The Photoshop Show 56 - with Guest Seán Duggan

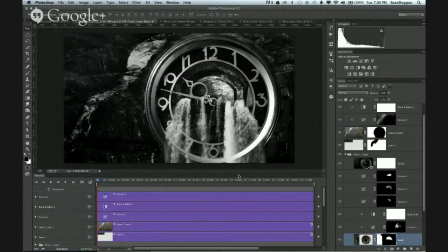(57:19)
The only difference is that one of the layers in the still composite is a video layer, that of the waterfall.
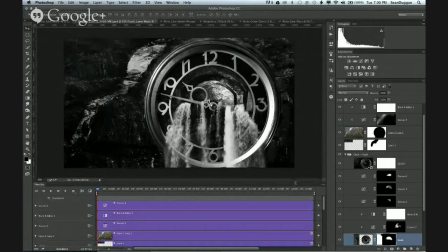(57:26)
So I guess the important takeaway here is that if you know how to make a still composite in Photoshop, it's really easy to add video to it, because video is just another layer in Photoshop.
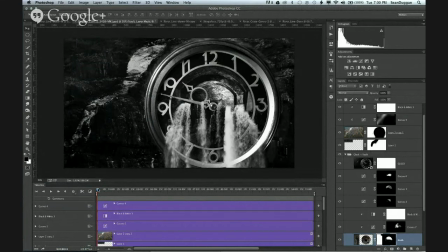(57:39)
Of course, when it plays, it moves, so you get, you know, that action happening.
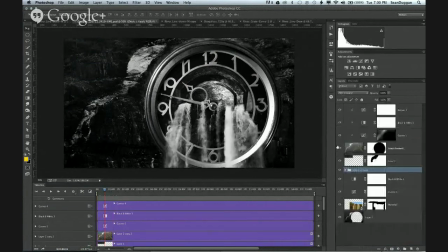(57:46)
But if we look at the layers panel here, let me just sort of stretch this out so it's a little bit wider so we can see it.
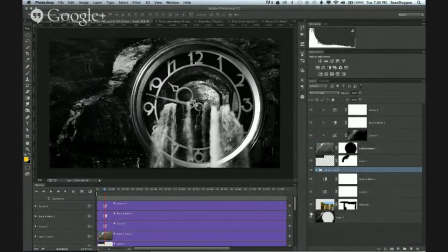(57:52)
I'm just going to take you through this so you can see what this looks like.
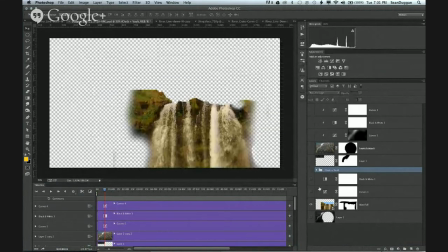(57:58)
I'll just turn all the layers on. So here's the video of the waterfall.
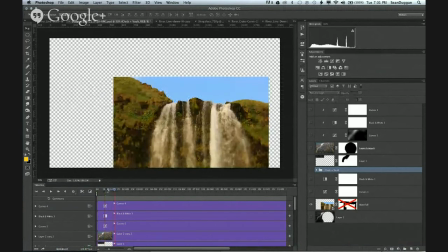(58:03)
Just a video of the waterfall.
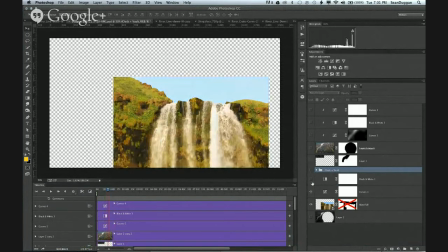(58:07)
And then above that, let's make the waterfall black and white, I added the clock.
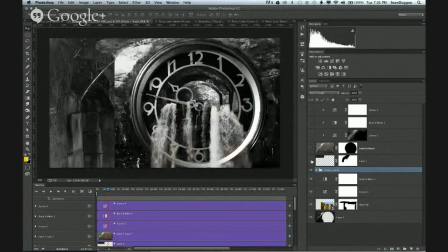(58:18)
And let's just sort of take a look at what is happening with the clock. So the first thing we have down here is I added a cliff in the background. And then we've got some other action up here.
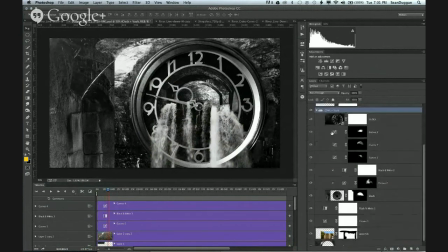(58:33)
But the clock is one layer and lots of adjustment layers.
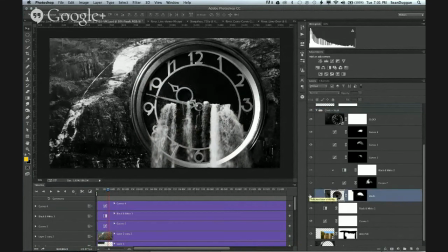(58:39)
Down here is the tunnel inside the clock. Actually, let's...
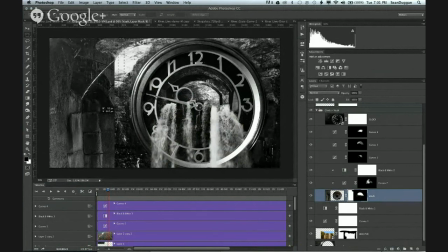(58:47)
make a selection here and just hide that really quick on the layer mask. So it's not. So this is the tunnel inside the clock.
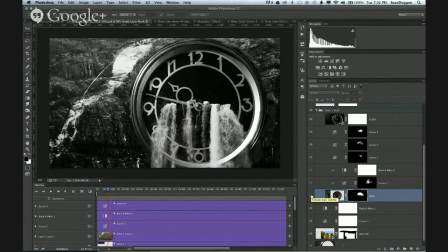(58:57)
And what's important there from a visual perspective is that it really gives this scene depth, because here it's just a flat clock. Adding the tunnel suddenly gives you depth looking back into the scene. And then there's a bunch of adjustment layers that do lots of things there in terms of adjusting the lighting, etc.
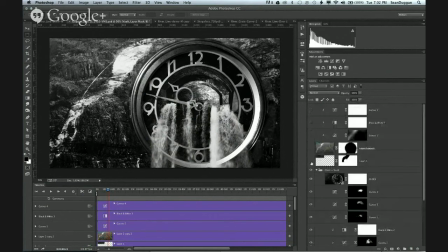(59:15)
And then up above here, I've got layers where I am
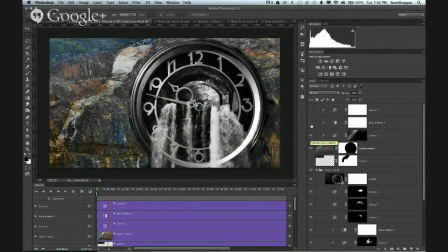(59:20)
adding in the cliff and making it black and white to make it blend in.
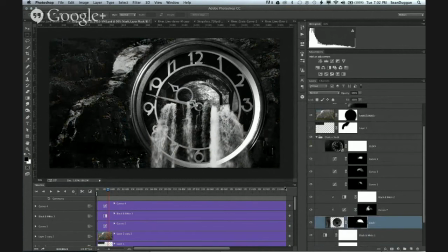(59:26)
But here is the trick that makes this whole thing work. So the thing about this is that the clock here is up above the waterfall layer.
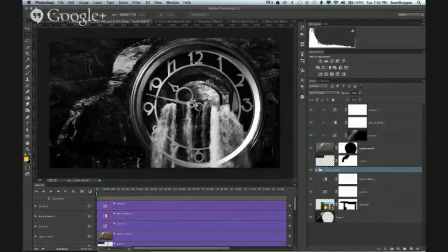(59:38)
The clock is on top of the waterfall layer in the layers panel. But the water appears to be flowing in front of the clock. What's happening? Again, it's a blend mode that's allowing me to do this. The clock layer is set to the lighten blend mode.
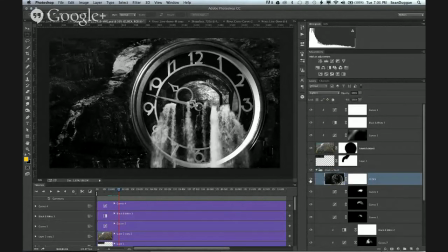(59:56)
Because if we look at the clock layer on its own, Most of it's very dark,
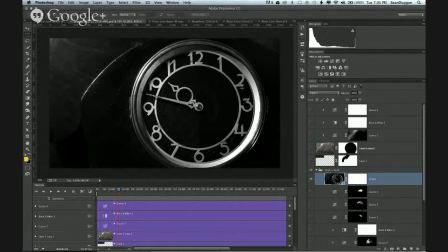(60:03)
except for the highlights around, you know, this face of the clock here.
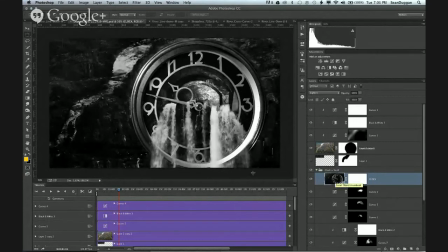(60:11)
So the blending mode of lighten is what allows the light water to look as if it is falling in front of the letters on the clock. Oh, that's so great. I imagined it was some elaborate layer mask that you made, but that's even better and easier.
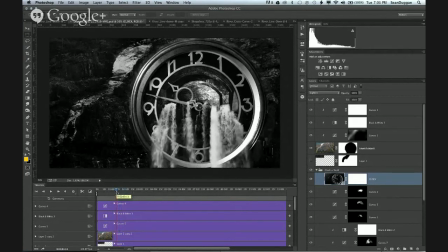(60:29)
Well, you know, you can make elaborate layer masks in Photoshop, but you cannot animate them to actually match the motion in a scene like you can in After Effects. So that's like the, you know, you'll run up against things, but I was surprised at how much I was able to do in Photoshop
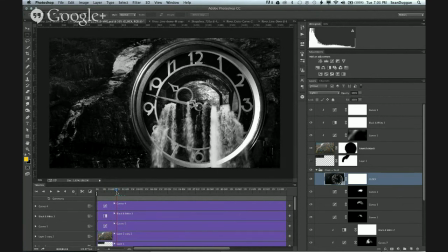(60:49)
just putting to use my compositing skills and my masking skills. And in the version that you get to do if you go through the whole lynda.com course, this clock is in a sort of an old tower that's right at the base of a raging river, and the river is flowing along the bottom of the clock.
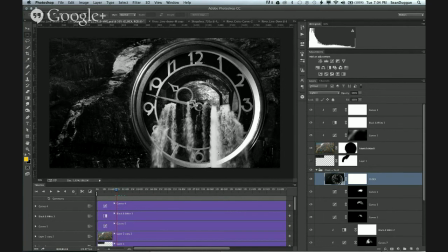(61:08)
And it actually looks, there are places where it looks, because of the way the composite is constructed, where the water is flowing both in front of the numbers and behind it, and you can see a little alcove behind it, and it just is a very convincing composite that I was really pleased with.